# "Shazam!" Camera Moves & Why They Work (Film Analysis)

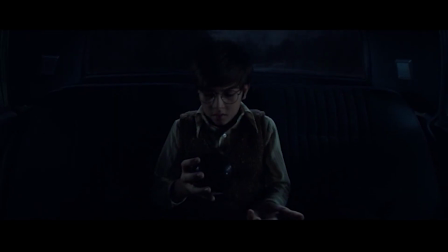(0:00)
Welcome guys, I'm going to give you a film analysis on the camera moves of the movie Shazam from 2019.
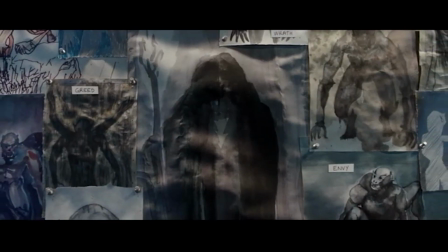(0:05)
How those shots work, how they were set up so that they inform how the audience is supposed to be feeling,
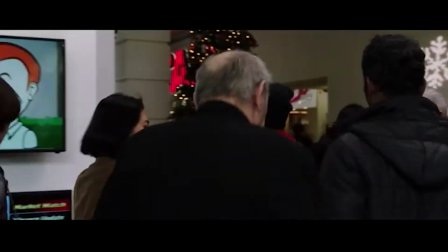(0:12)
and what if they're nervous about something, if there's tension, and also exactly in telling the audience what they should be even thinking about. Now for our first shot, let's lay the groundwork and foundation for what this scene is about.
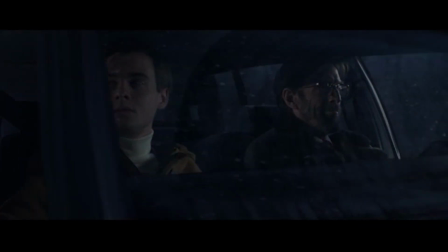(0:26)
So basically, young Thad is in a car driving with his dad and brother as they're going to grandfather's house for Christmas. And dad and his brother are picking on him. So what this shot is basically doing is, it's a dolly out.
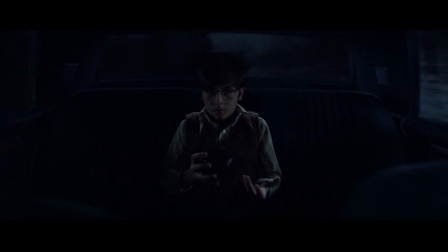(0:38)
Where we start on a close-up of young Thad and we dolly out to reveal brother and father have disappeared from the car and something weird is going on, something magical. And what I really like about this, and why would you do this with a camera move? I think it's because it's a little bit harder to do. It's almost like the difference between seeing magic done on a television show where they use CGI, or when you see a magic done in real life. You know that it's a little bit harder to do, and so it's more believable that the directors kind of tricked you into building you into this way, into believing that they're still there and they're actually not. And what's so great about this camera move is in a lot of dolly outs, it's dollying out to show that tension is being released,
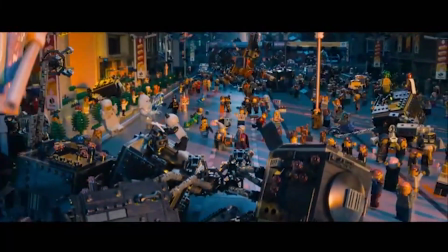(1:26)
which is a great way to do that because close-ups are more intense sometimes. And when you dolly out, you're sucking the tension out of the room. But that's not what's happening here.
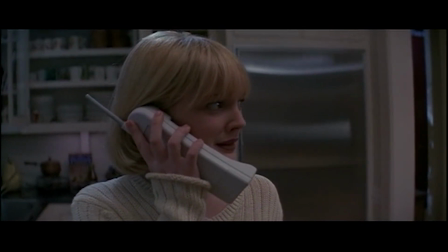(1:36)
This shot works a lot in the same way as a dolly in does, except it dollies out to reveal more information.
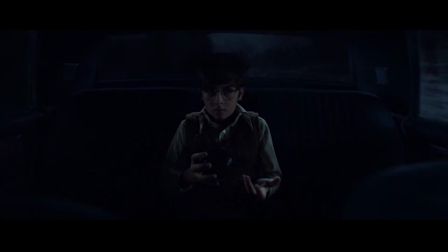(1:44)
It's kind of a realization for both the character, young Thad, and the audience. We dolly out though for a realization to see what we're seeing. The reason why it's working as a realization is because when we dolly out, we're revealing more information, and that more information gives us a higher level of tension because we don't know who's driving the car for one thing, but also we don't know what's happening with the magic. And so that's what this dolly out does for us. It reveals more information and increases the tension.
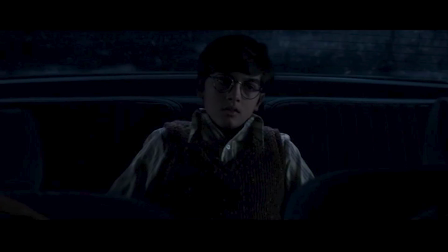(2:15)
There's another shot that is from the same angle as the dolly out, but it's a little bit different. It's a little bit further back, and we can see the seats of the car. And the first time we see the shot, it's got a little bit of the jacket of the brother, and that's on purpose.
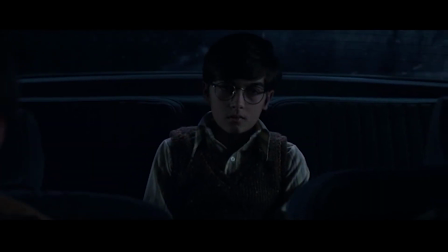(2:33)
He's basically suturing in us to think that the brother and dad are still there, even though we're not seeing very much of them.
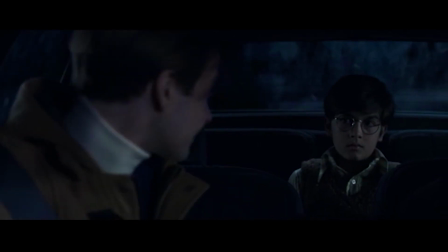(2:41)
And then we see that same shot again later, and we can only see the headrests.
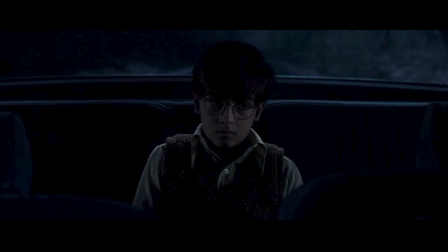(2:46)
And so now when the dolly out happens and we don't see the headrests at all, we still think that they exist there in that shot because we've been establishing that earlier on in the scene. And so that's all working to establish that the brother and father are still there. So he's tricking the audience into thinking they're there, but they're not actually there. So that when we dolly out, we're still thinking of those other shots, and we're surprised to see that no one is there now. And what's also key to this moment is that Thad is looking at his magic 8-ball.
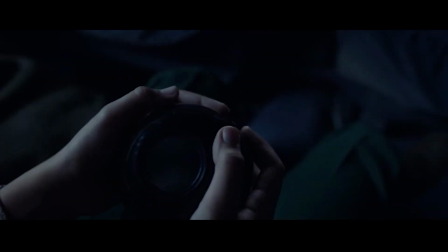(3:22)
Now, he's not paying attention, he's not looking up, he doesn't see that his dad and brother are missing. And so what this dolly out is, it's essentially a subjective POV of what Thad is seeing.
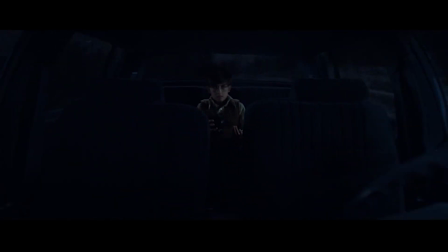(3:34)
It's not handheld because it's not actually what he's seeing, because we're looking at Thad himself, but it is a subjective view of what he is seeing. So then when we dolly out, we are seeing what he is seeing as he sees no one in the car.
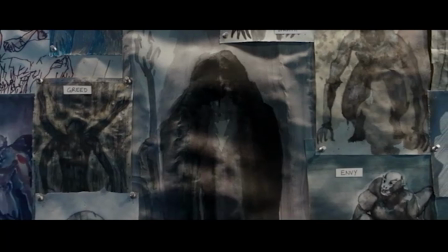(3:49) I was overwhelmed, honestly. He said I must be pure of heart.
Now this next shot is actually a 2-for-1 deal.